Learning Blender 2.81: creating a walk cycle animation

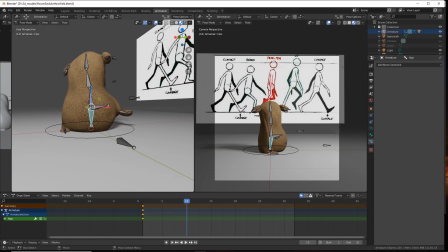So now I'm going to grab that hip and shift everything up so that we can
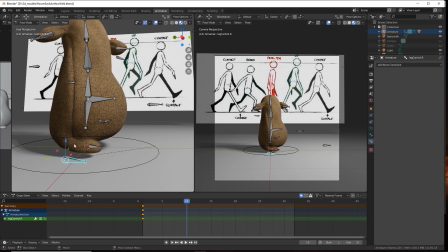have him reach his foot down to the ground.
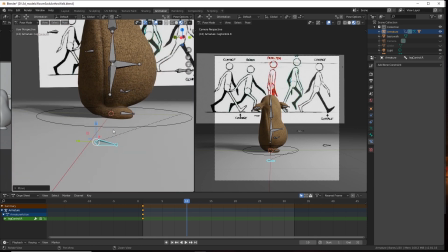Shifting this back.
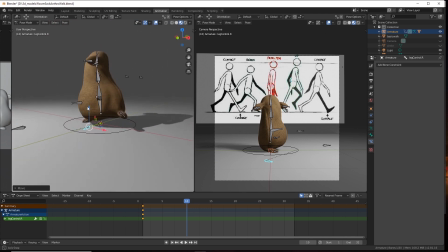Yeah, that looks good. Just getting a pose.
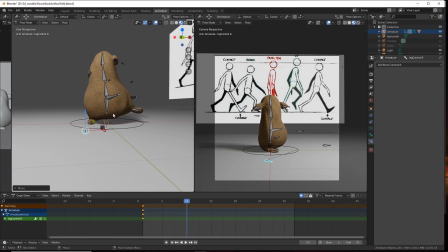Right now it looks like there's no way he'd be able to, I mean with momentum he might be able to hold this pose, but we're going to shift everything a little bit more so he's balanced. And as far as that goes, we may want to shift the foot. Not that one. It's his knee. The foot a little bit further in under his body.
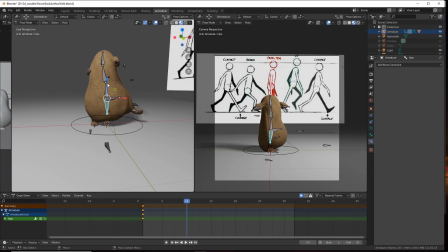Yeah. And that may help with getting him up off the ground even more.
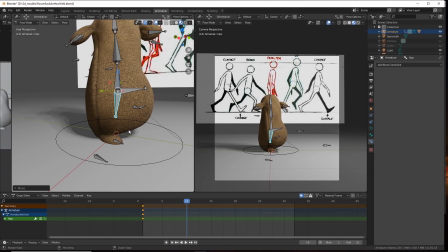Okay. And then when he goes up on his toe, we'll shift him even a little bit more.
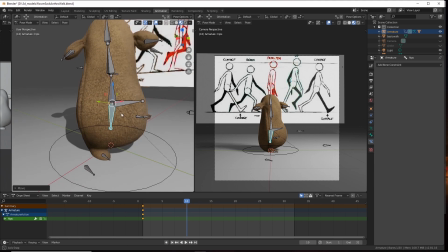Now, he's brought this foot forward
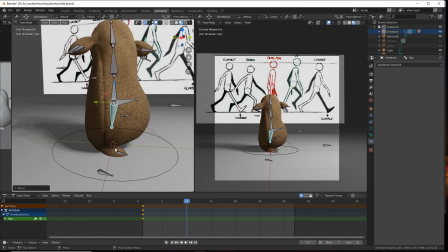to the midway point and this foot back, and his hips,
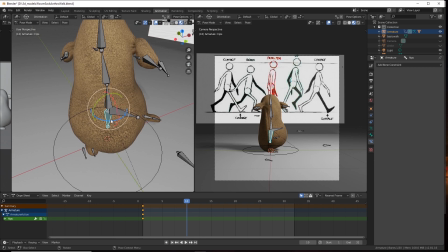if you look at them, are a little bit rotated, so let's fix that. Body, belly forward. What I like about this belly bone is it's really easy to
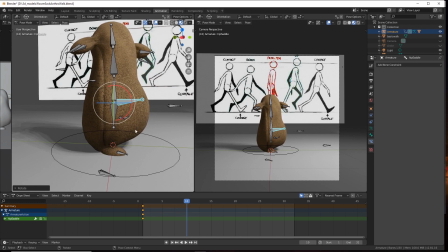create like wiggle and weight in a character with a fat belly, or pretty much anything that would jiggle.
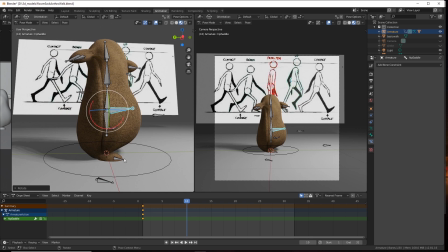So then also because he strided and he's lifted his body up, this belly should go down a little bit.
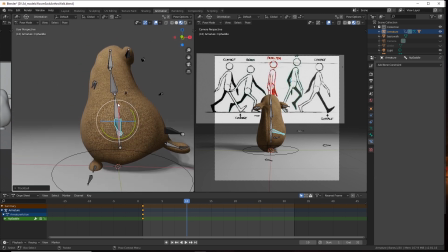Now, to balance against this, we're going to shift his weight a little bit more off balance that way.
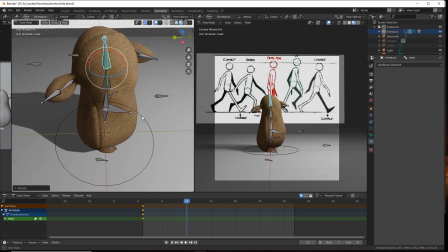And the arms will come to his side.
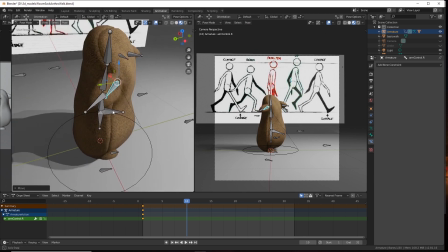Obviously not crunching him like that. And rotate.
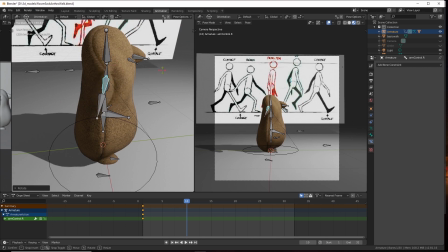Probably want to flop it that way. Yeah.
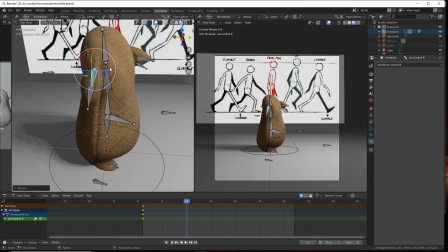Add his hand out that way. Okay.
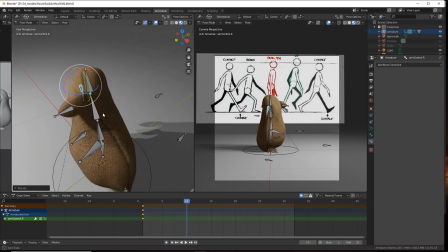And then this one. Where's his hand bone?
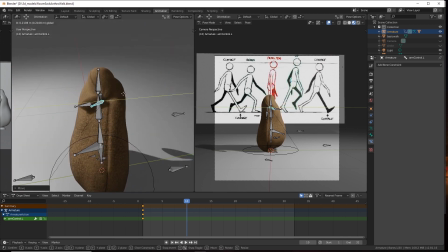Come back. And up.
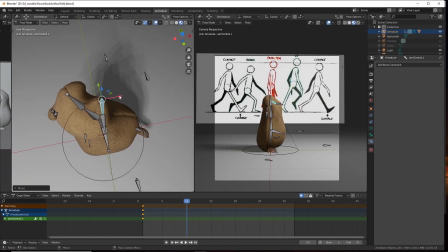Out as well.
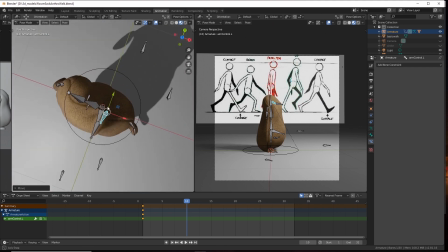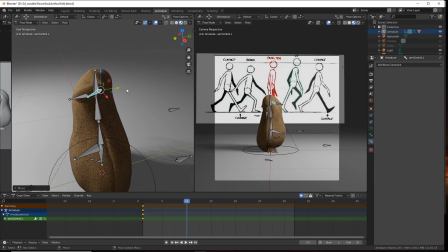Let's rotate it.
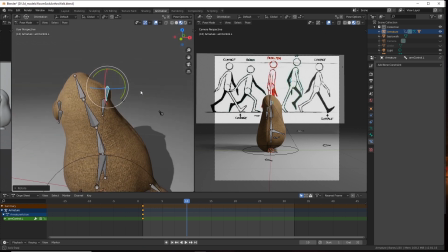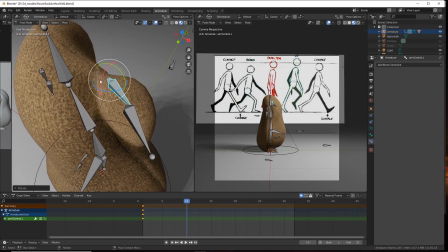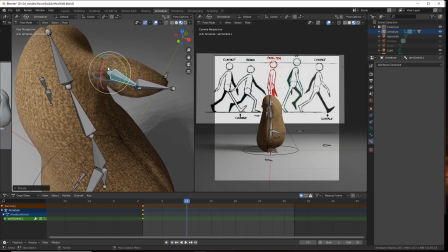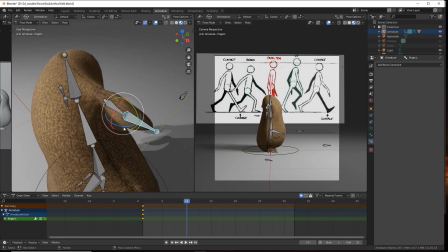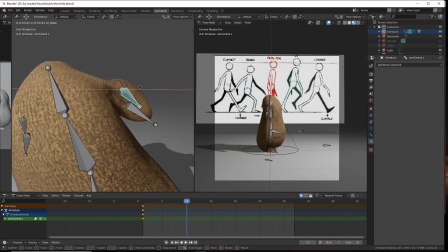Trying to get things positioned. I'm gonna have to fix this.
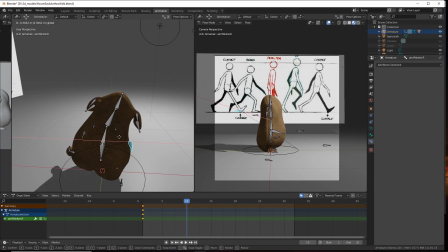It's way out there now. And this is the other elbow pointer. And figure out where to put them.
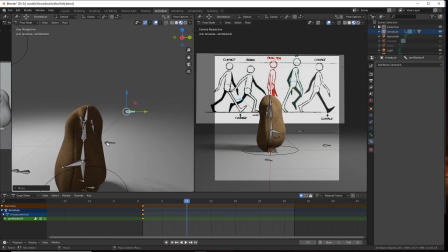Yeah, it'll rotate his shoulder back. And then this one. Oops. That helps a lot.
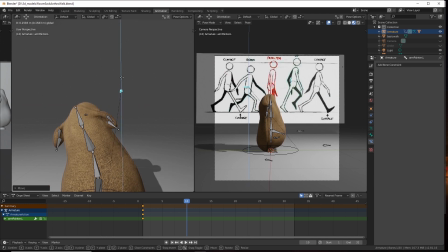Okay. I can see where it's a little weird.